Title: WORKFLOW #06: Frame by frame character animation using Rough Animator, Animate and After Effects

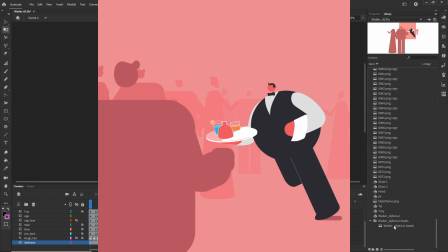8:35 day before starting I decided to play a bit more with the colors going for something less nightclub and more like a formal
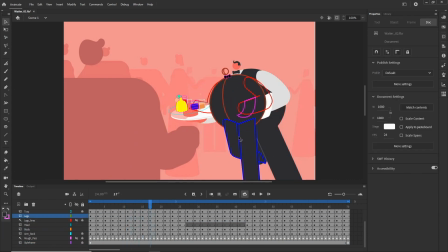8:42 social event with this new color palette I started filling the shape with color one
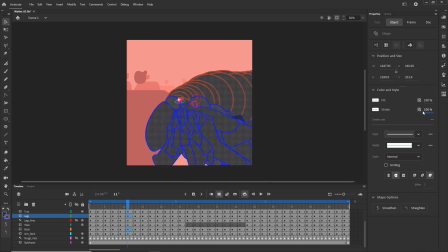8:50 thing I like to do is to make the strokes transparent instead of deleting them that way if I want the strokes back for some reason I just have to select
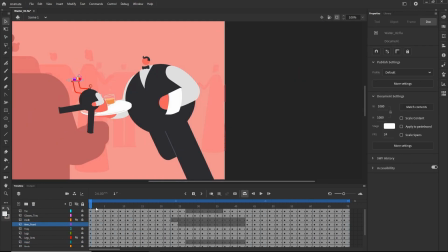8:58 them and change the opacity back instead of having to recreate them on every frame now
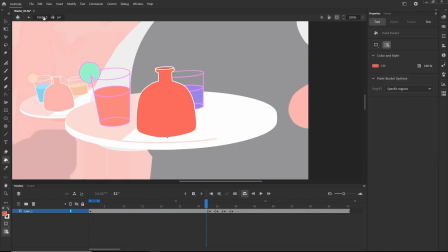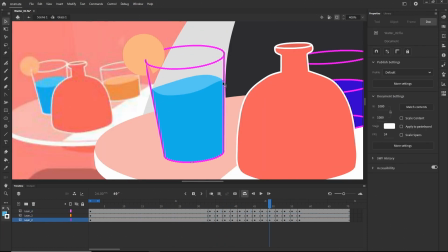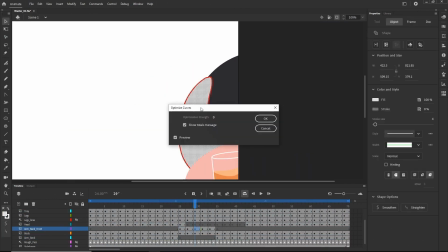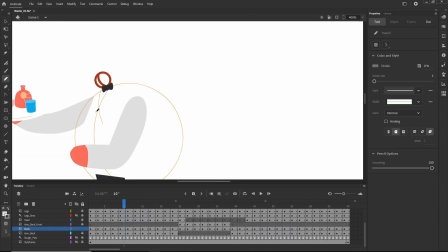9:22 just adding the details on his suit here
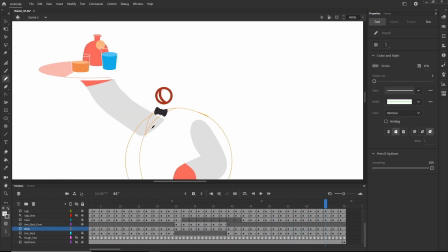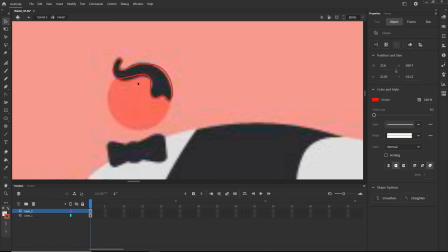9:31 I'm filling the head and creating the hair and as it's a symbol I only have to do
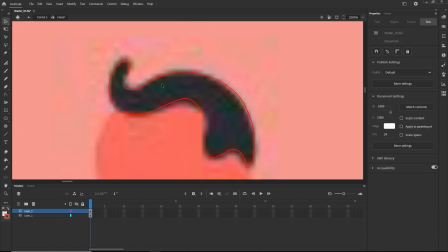9:36 it once and as there's no animation inside the symbol I can have just one frame.
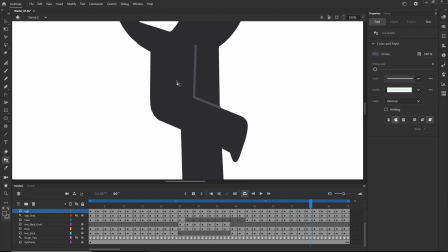9:46 Then I brought back the stroke with a lighter color on the intersection of the legs to make the movement more readable.
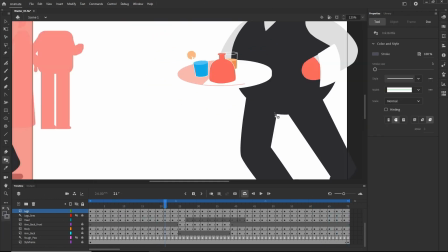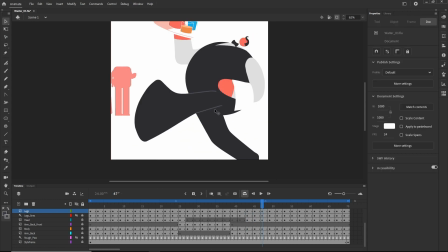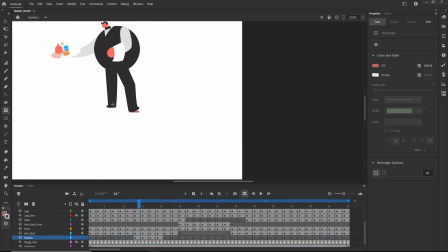10:03 And finally I created the contact shadows. As always every element on its separate layer.
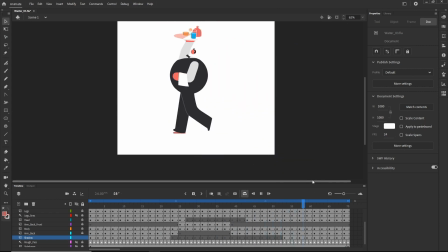10:13 And that's it we are done in Animate.
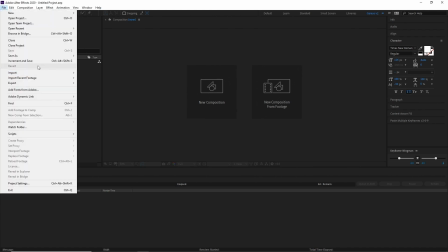10:17 Next I went to After Effects to add the background and some finishing touches and then I imported the FLA file you just have to
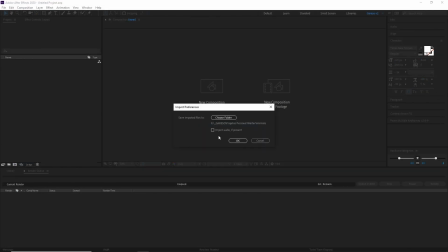10:24 choose a folder where it's gonna save the Swift files where your animation is gonna be let's say rendered and
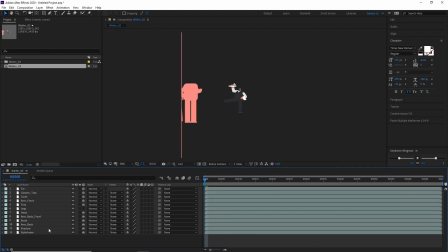10:34 then you get the same layer structure you had in animate each layer being in a separate Swift file next I realized that the animation was playing a lot quicker here compared to Adobe animate even if it was showing me that it was playing at 24 frames per second there.
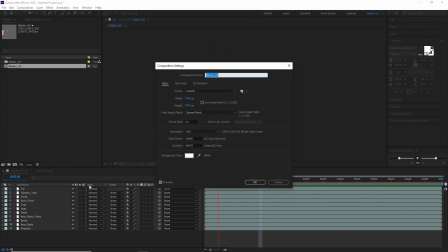10:50 Apparently you can only trust the playback speed on a published animation and that's annoying.
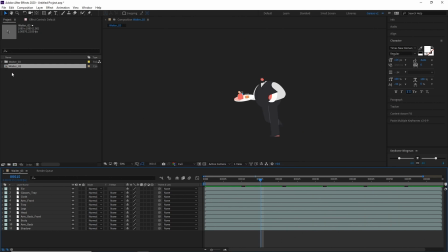10:55 So keep that in mind and publish your animation every now and then to be sure.
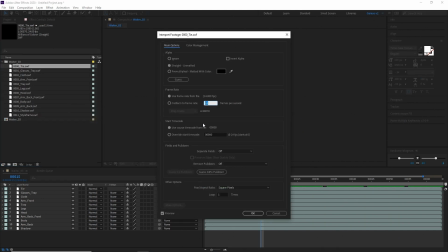11:00 Anyway so here I'm cheating on the frame rate, changing it from 24 to 22 frames per second to slow the whole thing down.
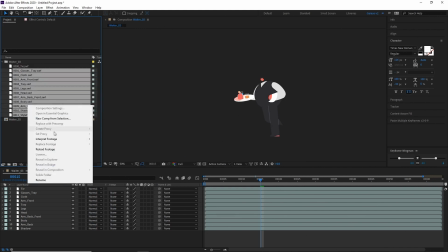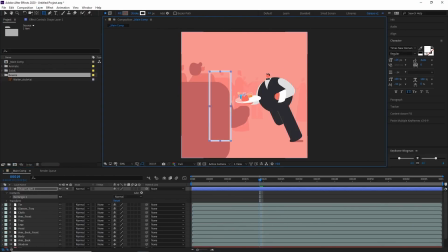11:13 Next I created some boxes to mark the position of the background characters,
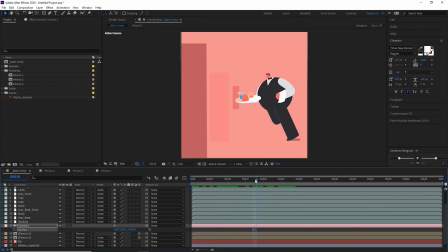11:18 made them 3d layers and then I created and animated a 3d camera trying to match the movement.
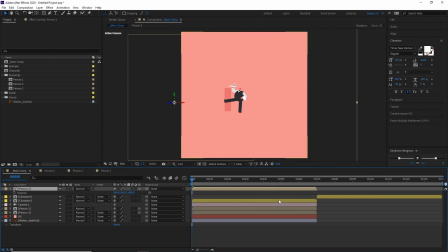11:25 I also realized I'd need to make the background loop longer to add more variation to it. So I made two loops of the main character for each background loop. Then I just kept duplicating and arranging the box for a while.
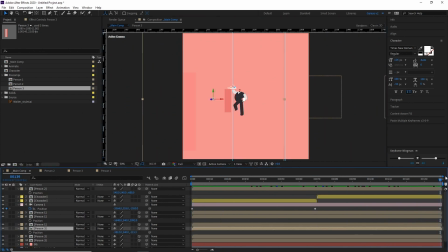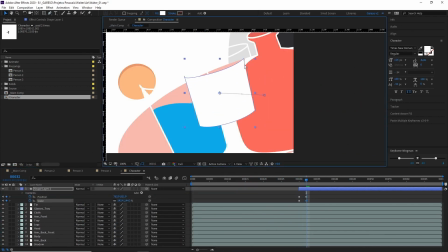11:48 I had a small break from this task to animate the reflections on the glasses,
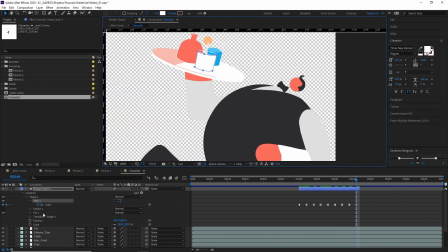11:54 which I did by animating some shape layers in a combination of two linear wipe effects.
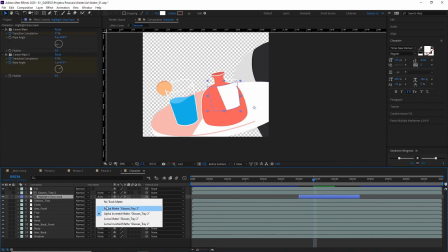12:01 To mask the reflections I ended up using the color of the glasses layer by applying some color key effects.
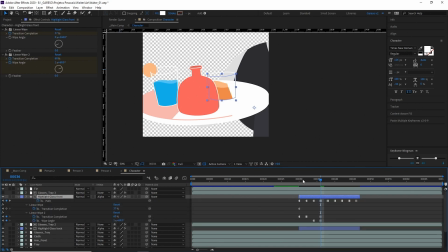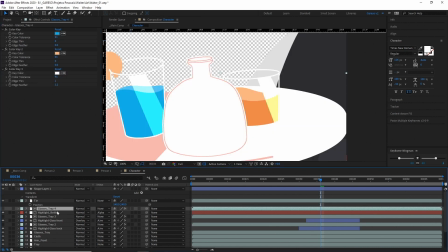12:14 For the bottle reflection instead of using the same linear wipe effects I ended up
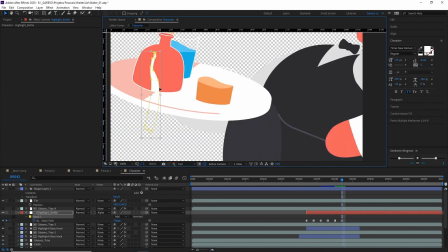12:18 animating the reflection shape frame by frame mostly because it's a curved surface.
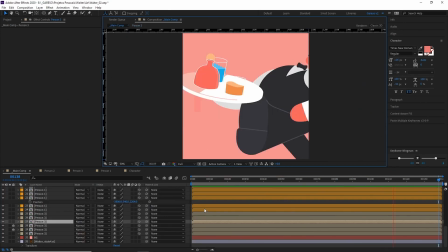12:23 After that I went back to the background elements positioning and I also started creating the background characters using shape layers.
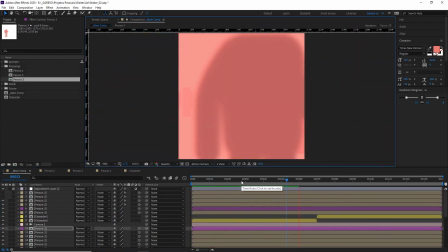12:35 Then I kept on tweaking their positions making sure the last frame is the same as the first frame so it loops seamlessly and
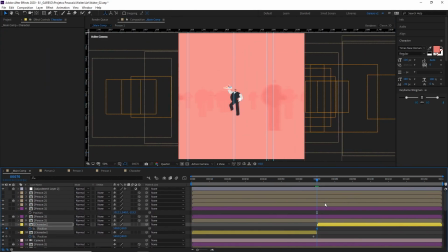12:43 then I tried adding some blur to give the main character more prominence which I really liked.
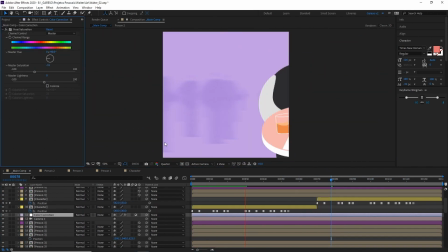12:48 Then a bit more background rearranging and now I start playing with the colors again.
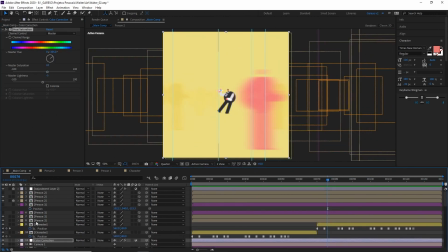12:55 Yes most of the time I changed my mind about the colors quite a lot during the process.
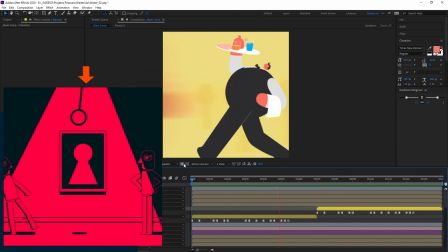13:00 This just reminds me of this animation I did a while ago.
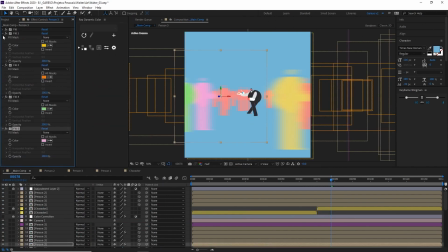13:03 Anyway after playing with the hue saturation a bit I decided to use the plugin Ray Dynamic Color to make the process of color palette experimentation easier. After setting up the whole thing this plugin basically links all the colors to a palette
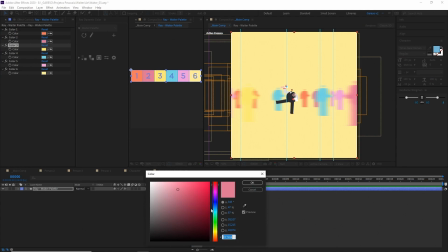13:17 comp where you can play with the different color combinations and swap palettes very quickly.
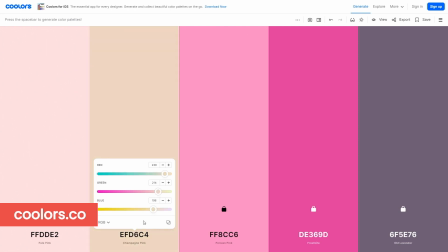13:22 And so I did. I also tried some Coolers.co palettes until I got to the final colors.
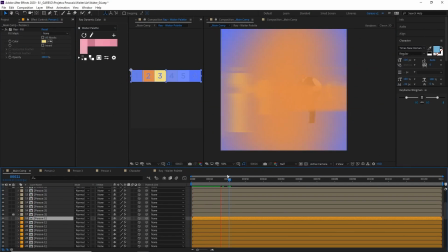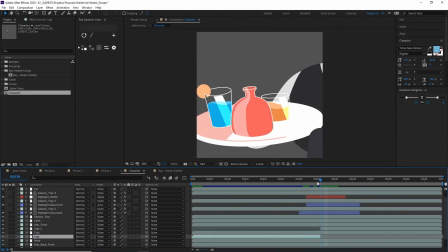13:35 To finish it up I added a white border that only covers the background to help increasing the depth sensation.
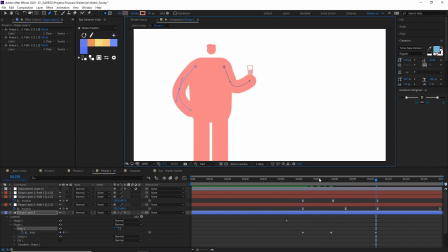13:42 After that I even tested animating the background characters to see if that would add to the animation but
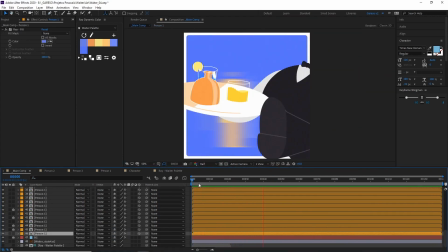13:49 in the end it didn't help much as it gets lost in the blur and it's barely noticeable.
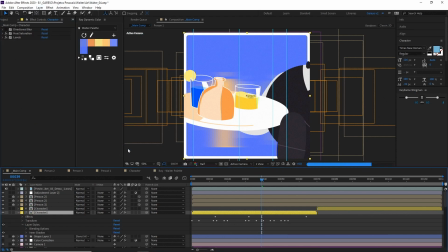13:54 For the final touches I added an inner shadow layer style with some noise to the main character and
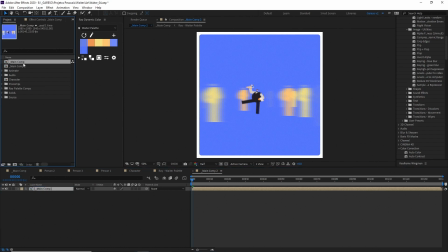14:05 I also dragged the main comp into another comp to add a bit of chromatic aberration I did that by duplicating the main comp twice so I have three copies and then
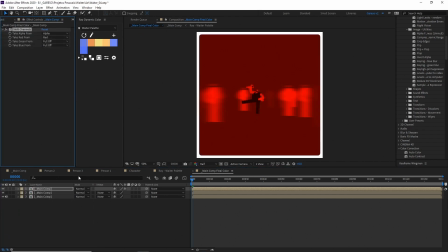14:15 applying a shift channels effect isolating the colors in each layer so red green and blue and then using a screen blending modes
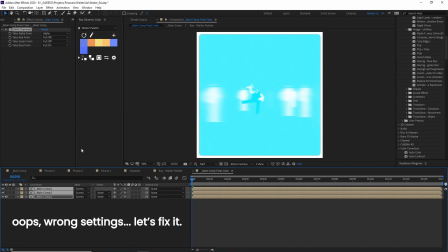14:25 to merge them all together again.
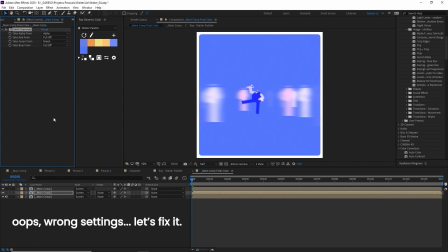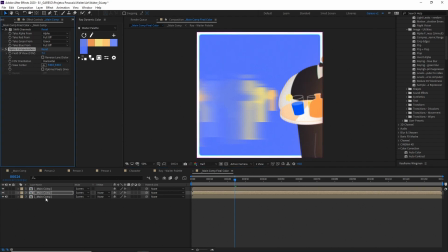14:33 Next I applied an optics compensation effect to each layer with different settings so they get a little offset from each other especially on the edges.
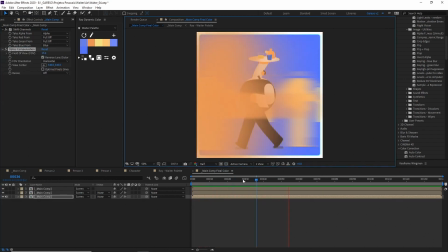14:43 And that's it, that's the final animation. I really hope you like this new format.
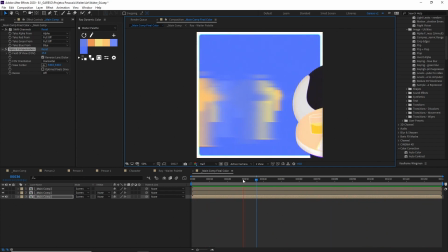14:47 I'm trying to find ways to speed up the production of these videos so I can basically keep creating them.
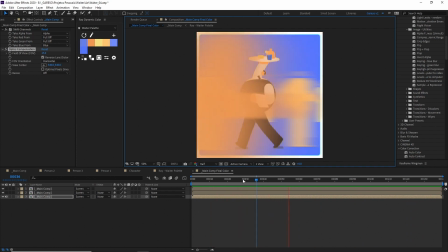14:53 If something wasn't clear here leave your questions in the comment section and remember you can always get the project files on my store and dissect them and
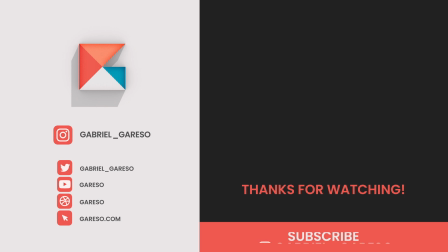15:02 if this video was helpful for you somehow please hit that like button and consider subscribing to the channel as that helps me a lot alright thanks for watching and I see you next time